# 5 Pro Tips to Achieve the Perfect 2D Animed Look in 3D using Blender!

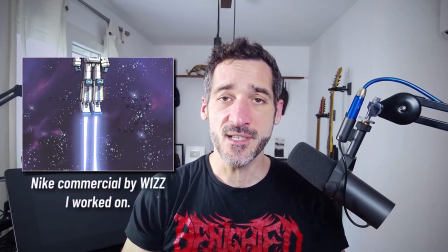(0:00)
Hi everyone, this is Pierrick from P2Design. The quest for 2D look in 3D animation has never been so popular. I recently had the chance with my friend from Atypic Studio to work on a concept
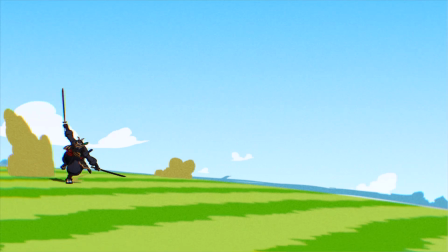(0:12)
trailer where we tried to achieve convincing Western anime style using Blender. To me there are 5 key components to achieve a good 2D look, but before I reveal them, I'd like to let you know that you can now find me on BlueSky, you will find the link in the description below. All right, let's get started.
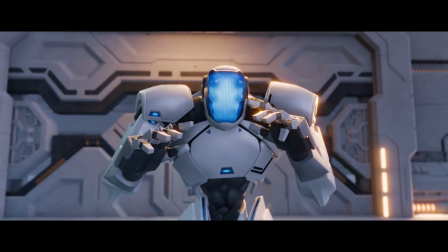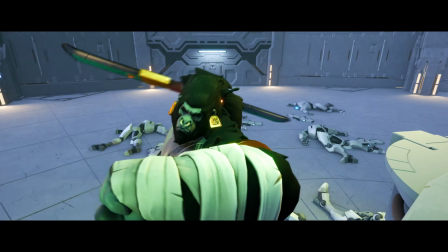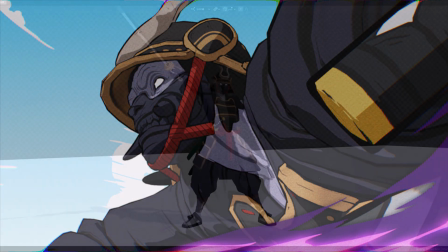(0:50)
Before anything move, we got to achieve a good look. It obviously goes through a good modeling and we can count on my friend Anthony for that.
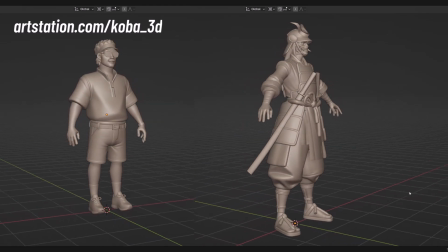(0:58)
He sculpted and modeled the two characters for this short from the customer's concept.
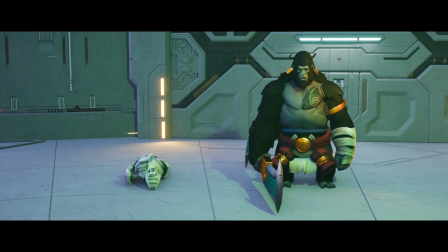(1:04)
And you may already know his work as he also did Kibali for my rigging course in Lander, the Art of Effective Rigging, second edition.
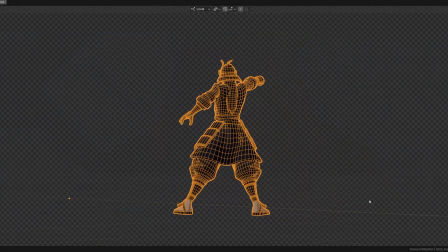(1:11)
We used the low to mid-poly retopology to make them easier to rig and animate and baked the textures from the high poly model.
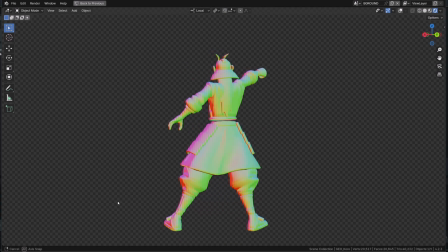(1:18)
We generally make stylized PBR look like Overwatch involving the classic metallic roughness shading method.
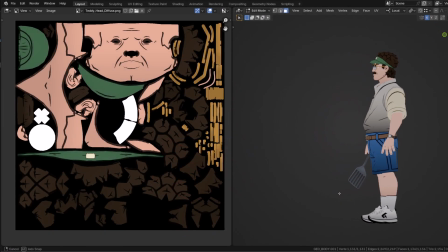(1:24)
But for this specific shot, I asked him to paint simple solid colors with a very slight gradient from top to bottom.
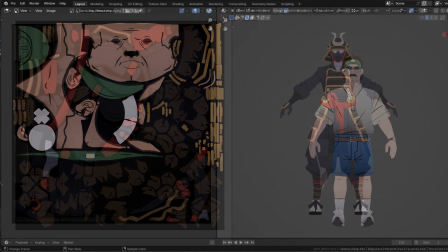(1:32)
No shadows or light variations at all.
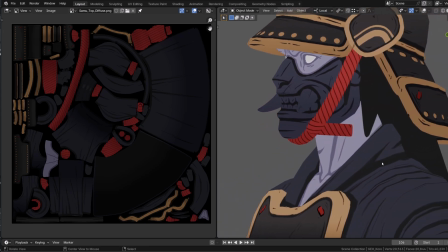(1:35)
Then we added some line work directly in the texture to mark the main folds of the cloth and skin and added some scratches to the blade.
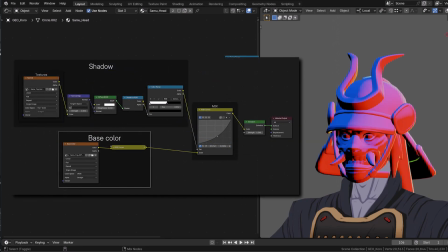(1:42)
The shader I created for the two characters is super simple. It's just the diffuse color mixed with a shadow pass.
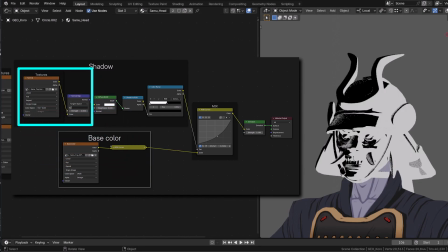(1:50)
To get sharp shadows, I used a normal map baked from the eye poly model,
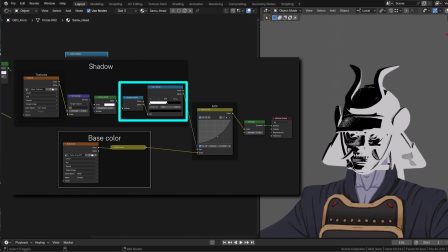(1:56)
plugged in a white diffuse shader, converted it to RGB and multiplied it on the base color.
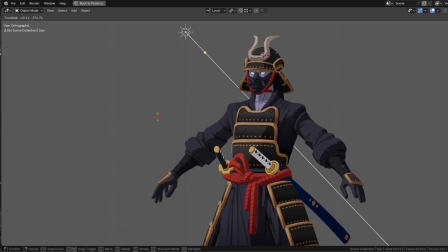(2:03)
Then for each shot, I will use a simple sun lamp and play with its orientation to get the best effect possible.
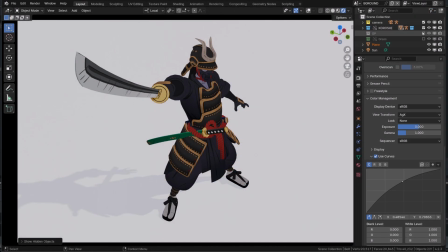(2:10)
Part of the line work was on the texture, but we also used Blender Line Art modifier.
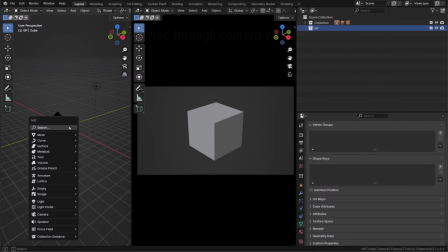(2:16)
To generate it, add a Grease Pencil object and give it a Line Art modifier.
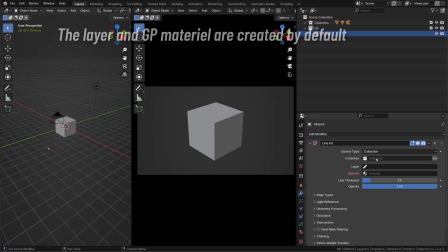(2:21)
Then you have to target the object or collection you want the line art to be generated from.
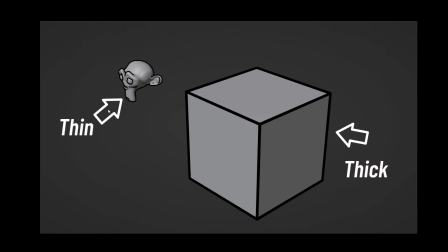(2:27)
If your line art thickness is not consistent, depending on the distance of your character from the camera, it might look 3D.
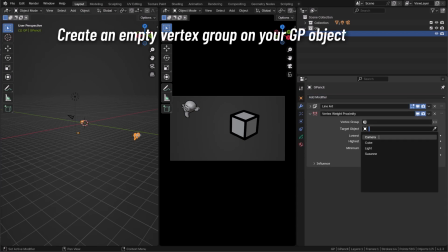(2:35)
You can use weights to create a thickness falloff based on the target distance from any other object. and in that case, the camera.
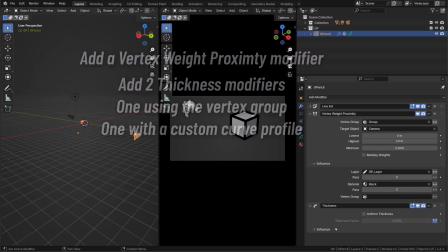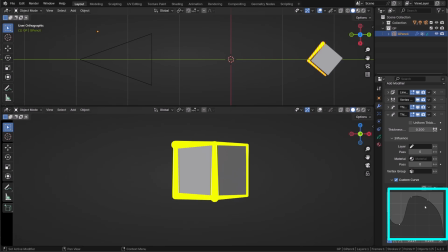(2:51)
I also use the custom profile for the lineart to bring some randomness in the thickness, making it a little more organic and natural.
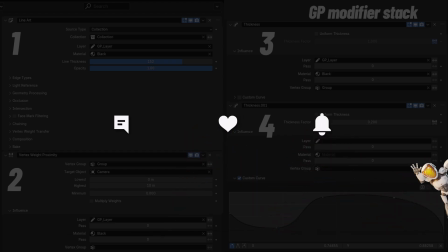(3:03)
If you're enjoying this content so far, please consider giving it a like, dropping a nice comment and subscribing.
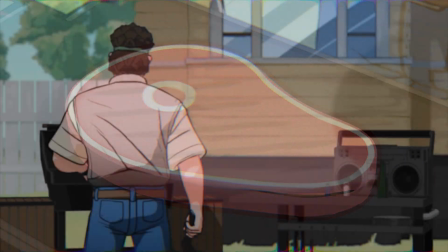(3:10)
If you want your shots to look 2D, you want to get rid of 3D depth,
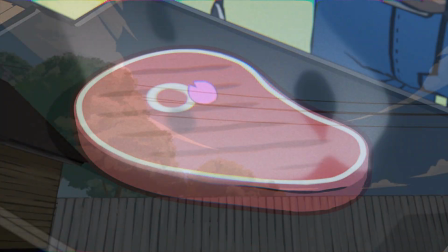(3:15)
and the best way is to use the same method used in old school animated movies.
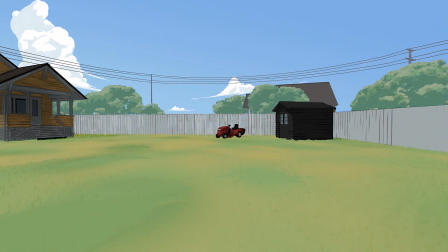(3:20)
I used flat backgrounds, and I would animate their position and scale to match the framing or camera movement.
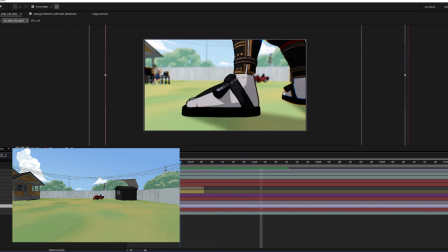(3:26)
In most anime from the 80s, backgrounds were made out of one painting, sometimes a couple, painting at different speed to fake parallax.
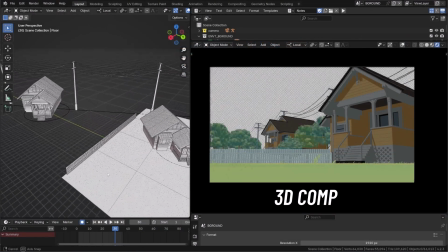(3:36)
But these are all 2D painting. I did use 3D models, created by Kevin Fournier, to create the base of the background.
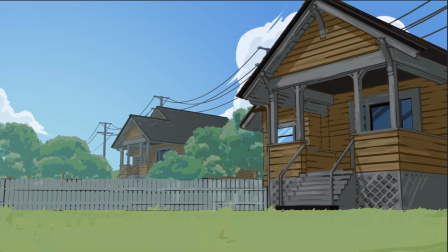(3:43)
But then I painted over it in Photoshop to get a more hand-painted look.
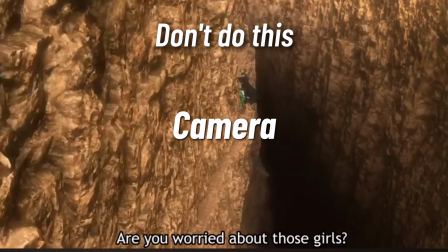(3:48)
I'm sure you've seen a lot of anime or animation that try to look 2D but definitely look 3D.
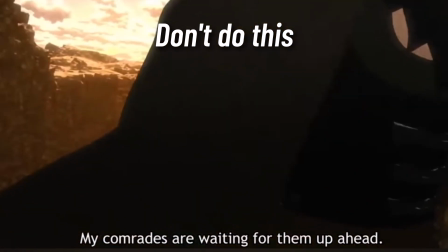(3:54)
Most of the time the main problem is the camera work, not the 3D models.
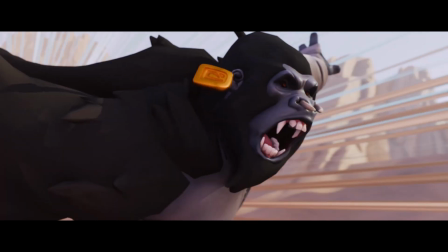(3:59)
If you look at this shot, the rendering is not 2D like but it feels 2D. You have again to think about the limitations from 2D animated content.
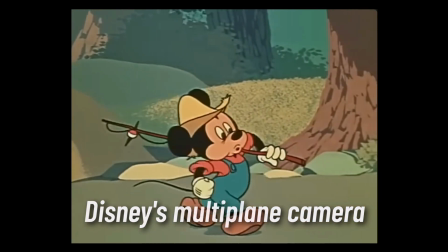(4:08)
The camera can't really travel in space, you can fake rotation of the camera with panning, you can zoom in and out.
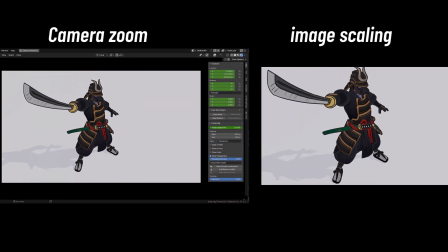(4:15)
Here I'm zooming in and out and there I'm just scaling up and down a static image.
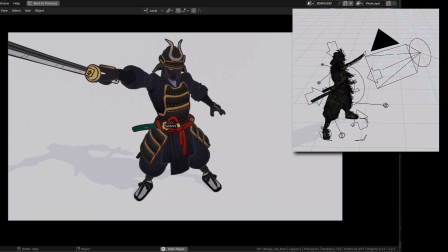(4:22)
There is no visual difference in the end. But as soon as I start changing the location of the camera, it feels like 3D.
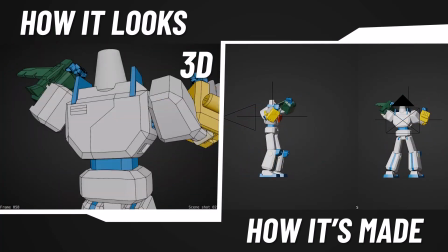(4:29)
This is why on that short, but also on the content I made for Nike or Rainbow Six, the camera wasn't moving at all.
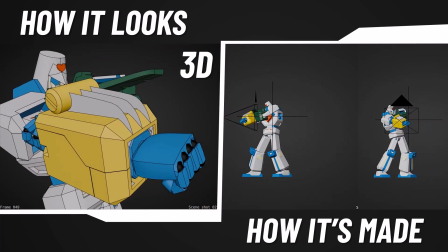(4:37)
Any camera shakes or reframing was made in composition. on the flat 2d renders.
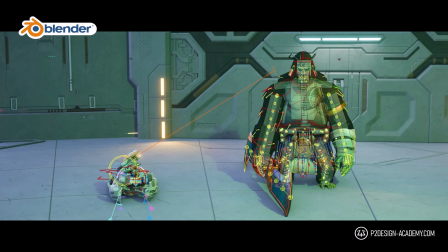(4:46)
If you want to learn animation rigging and much more in Blender, discover my extensive courses on p2designacademy.com,
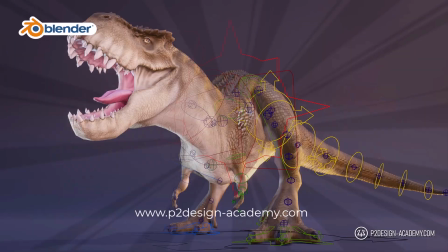(4:54)
learn actual professional techniques or enjoy all my exclusive free character rigs only on p2designacademy.com.
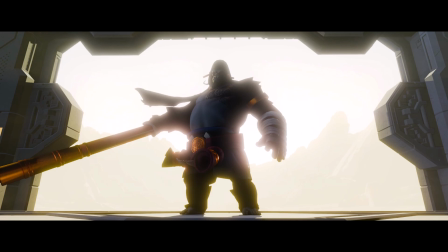(5:02)
If you're making animated content, animation is key to define the style.
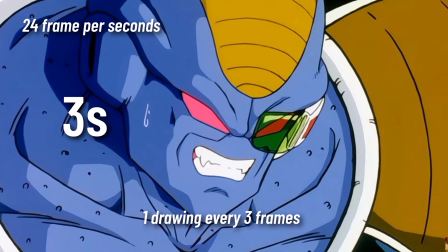(5:07)
You probably all know that on a lot of anime, while the frame rate is generally 24 frames per second,
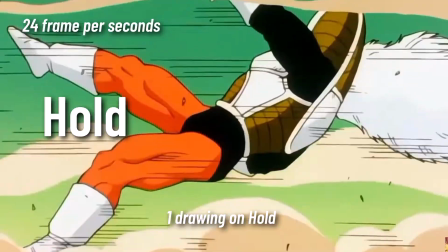(5:14)
we almost never make 24 drawings for one second of animation.
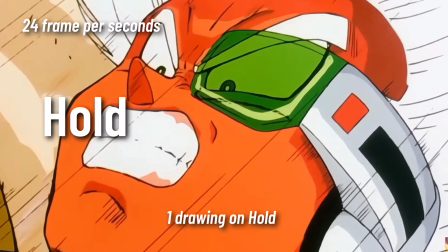(5:19)
To save time and budget we generally create a new drawing every two, three, four frames and often enough even more.
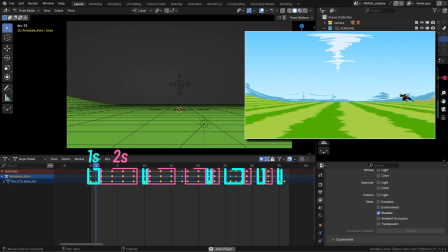(5:27)
This is what we call animating on twos, threes, fours etc.
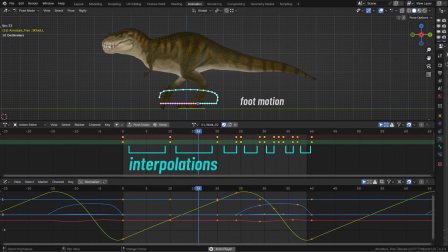(5:32)
3D allows you to fill the gap with interpolations so if we want it to
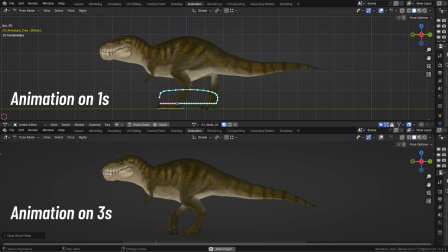(5:37)
look 2d we don't want to use those interpolations and we don't want to create a pose every frame we sometimes animate on ones when
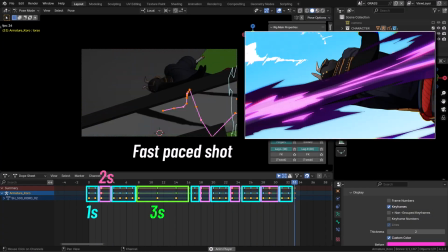(5:47)
the motion is very fast to keep track of it but whenever it's possible we
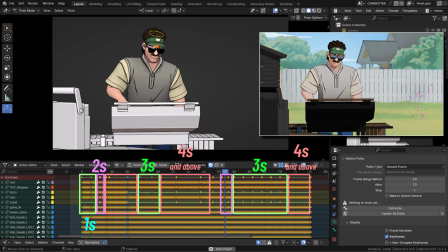(5:52)
may animate on twos threes or fours this stepped style is very popular now since we're using a
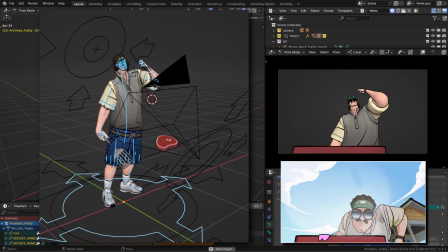(5:59)
static camera if we want to force the perspective it's better or easier to do it on the character.
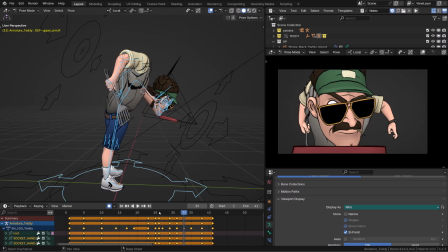(6:07)
Forcing perspective is very common in any 2d art whether it's cartoons, anime, manga or comics.
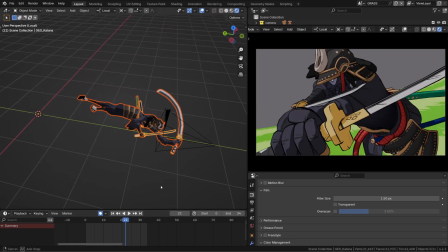(6:14)
It's part of the exaggeration process that makes your art more appealing.
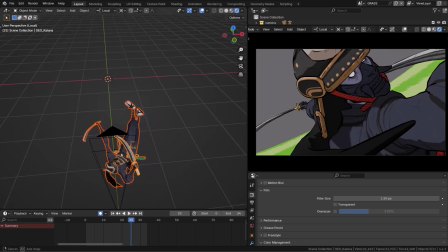(6:19)
So I'm basically sculpting the pose of my character to the camera as if I was drawing it.
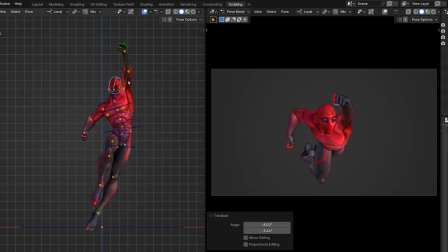(6:26)
If the fist is close to the camera I make it bigger. I can also scale down the feet to exaggerate the depth and get a more dynamic pose.
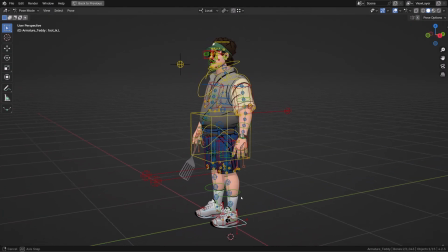(6:35)
By the way, to save time on that production, we'll rig the characters with Rigify and some custom mechanism on top of it.
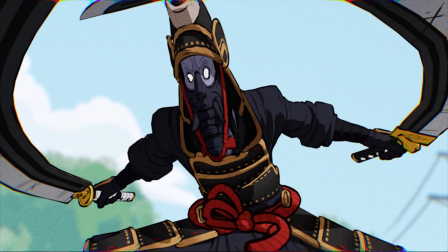(6:43)
Finally, I love to use Mios to connect fast moving features from one frame to another.
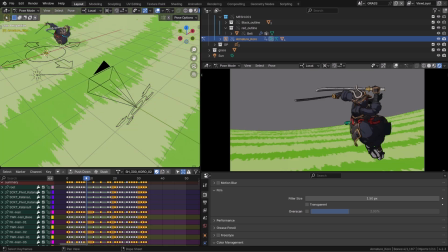(6:49)
Another benefit of animating to a static camera is that we can retime
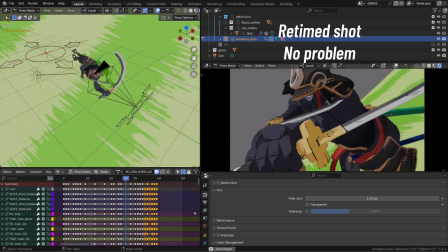(6:53)
the animation without having to sync the camera and characters.
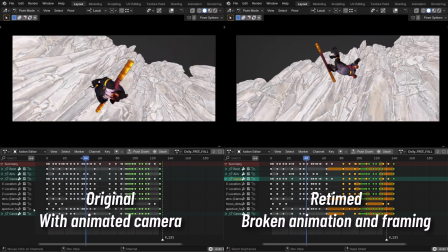(6:59)
exactly as if it's done in 2D animation.
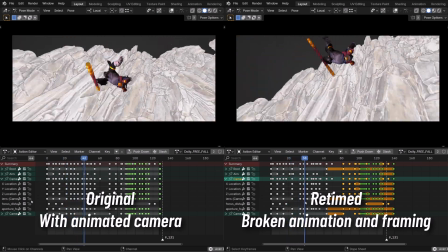(7:02)
You just draw the characters and this tells the audience the position of the camera, the focal length etc.
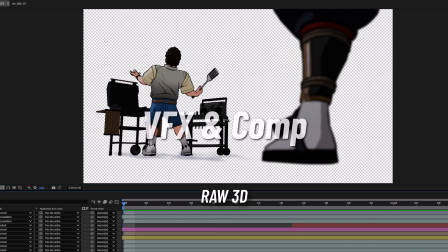(7:09)
VFX and compositing are also a key component.
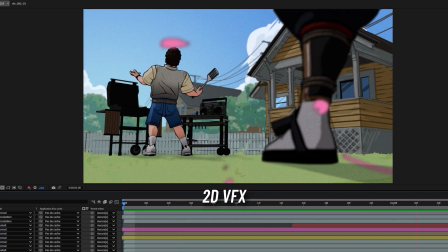(7:13)
Here you can take two paths, try to achieve a 2D look with 3D VFX and cool shaders,
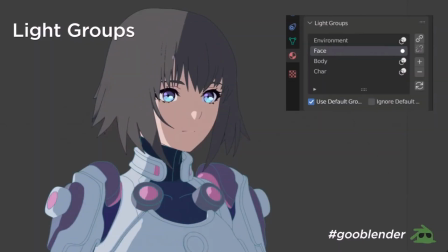(7:20)
and my buddies at Dylangoo Studio are towards the best at it.
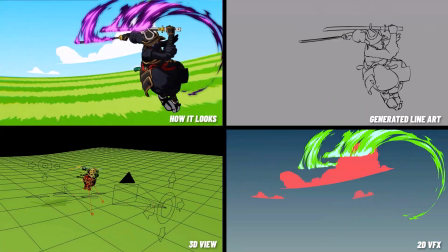(7:24)
Or you can use hand-drawn VFX, What better way to get a 2D look than 2D itself?
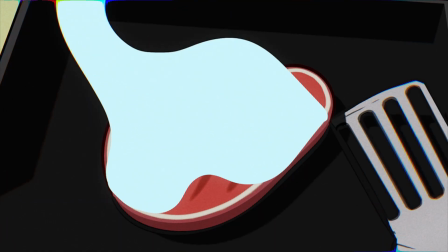(7:30)
All the VFX of the short were hand drawn, which take quite a lot of time but I love the result.
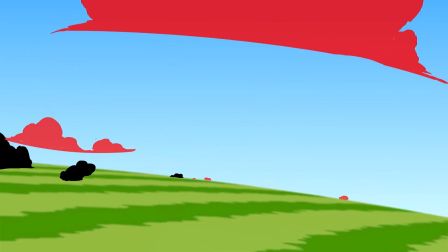(7:37)
Also, I had the chance to have my friend Nicolaus Finizio working on the key VFX,
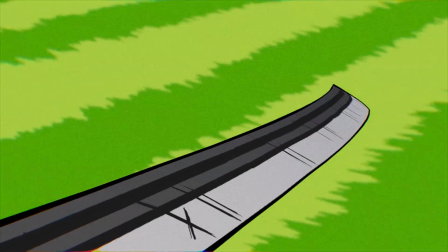(7:43)
the dark flames, adding the cherry on the cake of that piece of animation.
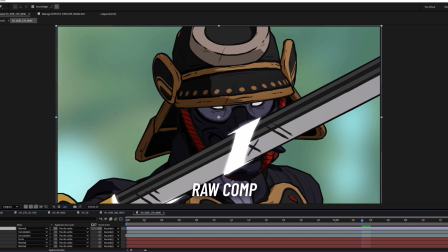(7:48)
Compositing, I faked an older animated series look by adding a bit of blur,
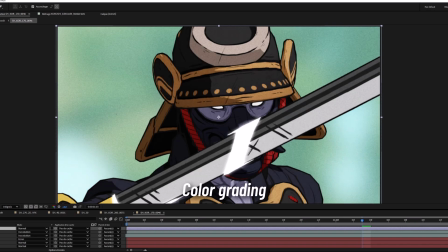(7:54)
a camera grain and some chromatic aberrations and this
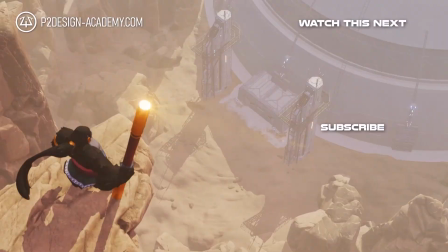(7:58)
is how it was all done this is the end of this video and I hope you enjoyed it